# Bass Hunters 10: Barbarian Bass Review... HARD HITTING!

That's just brilliant base design, wonderfully deployed and on a good system. It just really hammers home. Excellent, excellent stuff. Okay, so let's move on to our second scene.
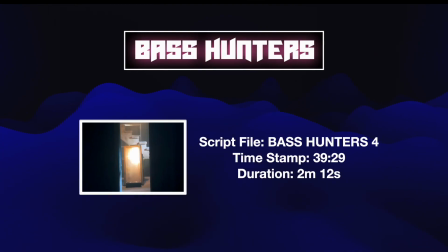We find ourselves on script file Base Hunters 4. This is not too much further down from our last scene at 39:29 in the film.
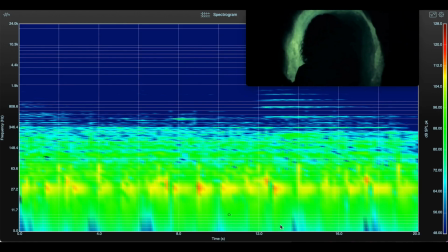And let's just call up a still real quick to describe to you what's going on. And here we see the sound design team pushes the fear button with LFE that deploys with a rhythmic kind of heartbeat.
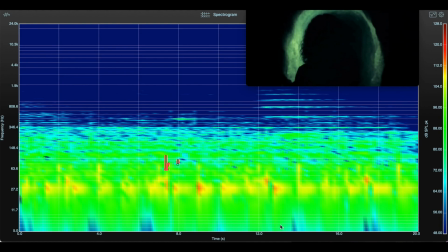And you can see it right here. And as the scene plays out, pay close attention. You'll both see and hear the varied nature in both the timing and intensity of each of these heartbeats,
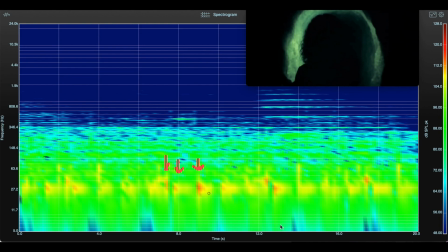which plays into the uncomfortable journey the viewer takes with the character as she plunges down the depths of this dark tunnel. Right here, this is the 30 hertz mark. So you can see that there's plenty of information down into the 20s and up into the 30s.
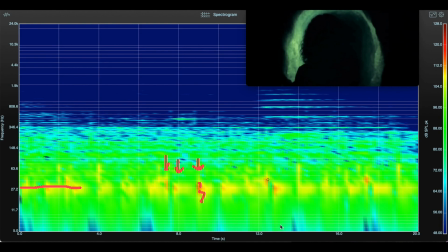This is nice, weighty bass.
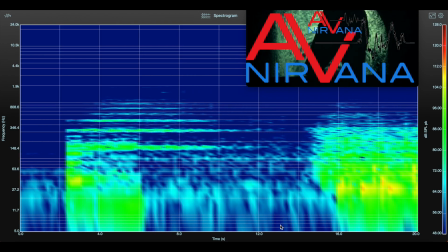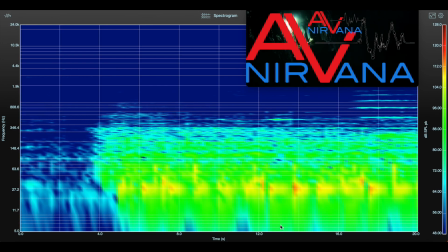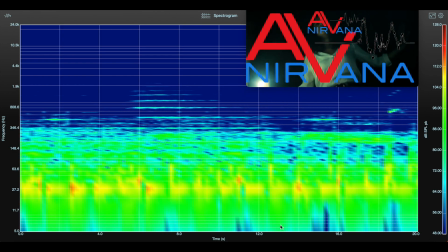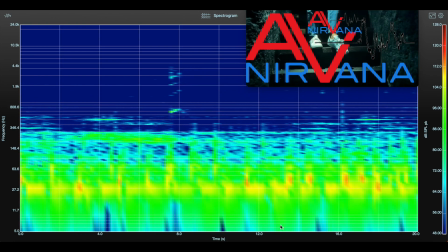And that ties in nicely with our next LFE moment, which is Base Hunter 7.
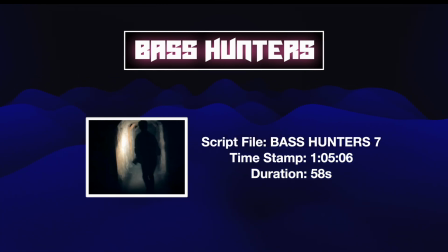This is another scene in the movie where the sound design team uses bass to create this heartbeat sound.
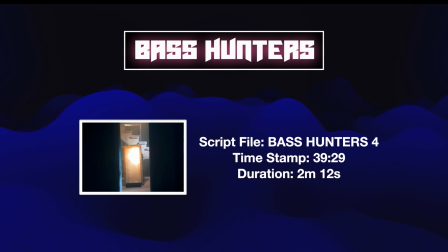In this case, though, this is the hardest hitting moment of the entire movie. So please be very careful with your equipment if you choose to play this loud. So let's check out a still and talk about what you're going to be seeing and hearing.
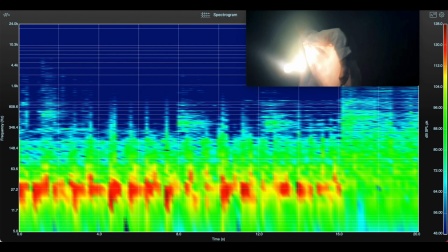This scene starts off with small pulses of LFE in the 60 to 70 hertz range, and then it dives deep and heavy right into the 30 hertz range. You can see right here, that's 30 hertz right along that line. Right here, this is 20.
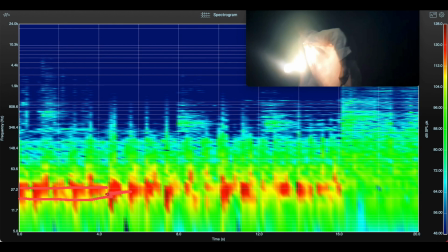So you can see there is hard hitting activity right in the 20 hertz range. Here, look at the down into the infrasonics there, right down to basically 10 hertz in my room. Whether or not you experience that in your room depends on your room and the equipment that's in it.
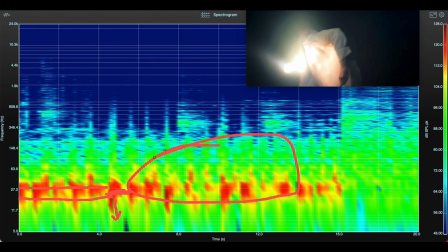But this is just a delicious amount of hard hitting bass. And as the character that we're following falls into this caged hole, the tenor of the entire scene flips as the bass attack lessens. Panic and uncertainty is still palpable,
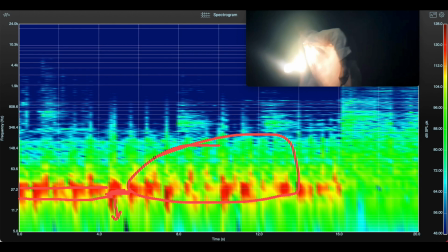but the change in bass definitely helps to transition the scene into a moment of relative security.
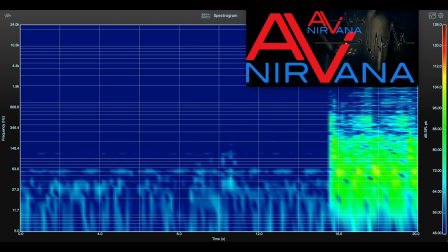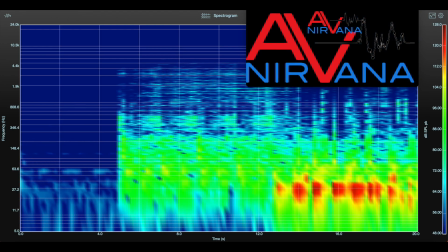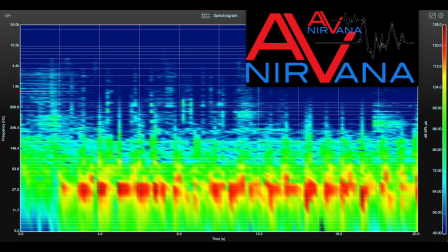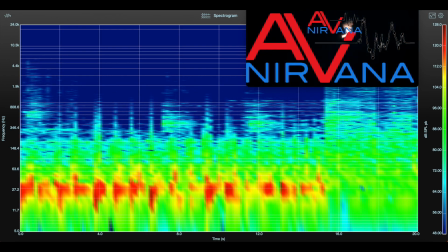And that scene is totally worth another look on the FFT analyzer just to see where the peak energy lies.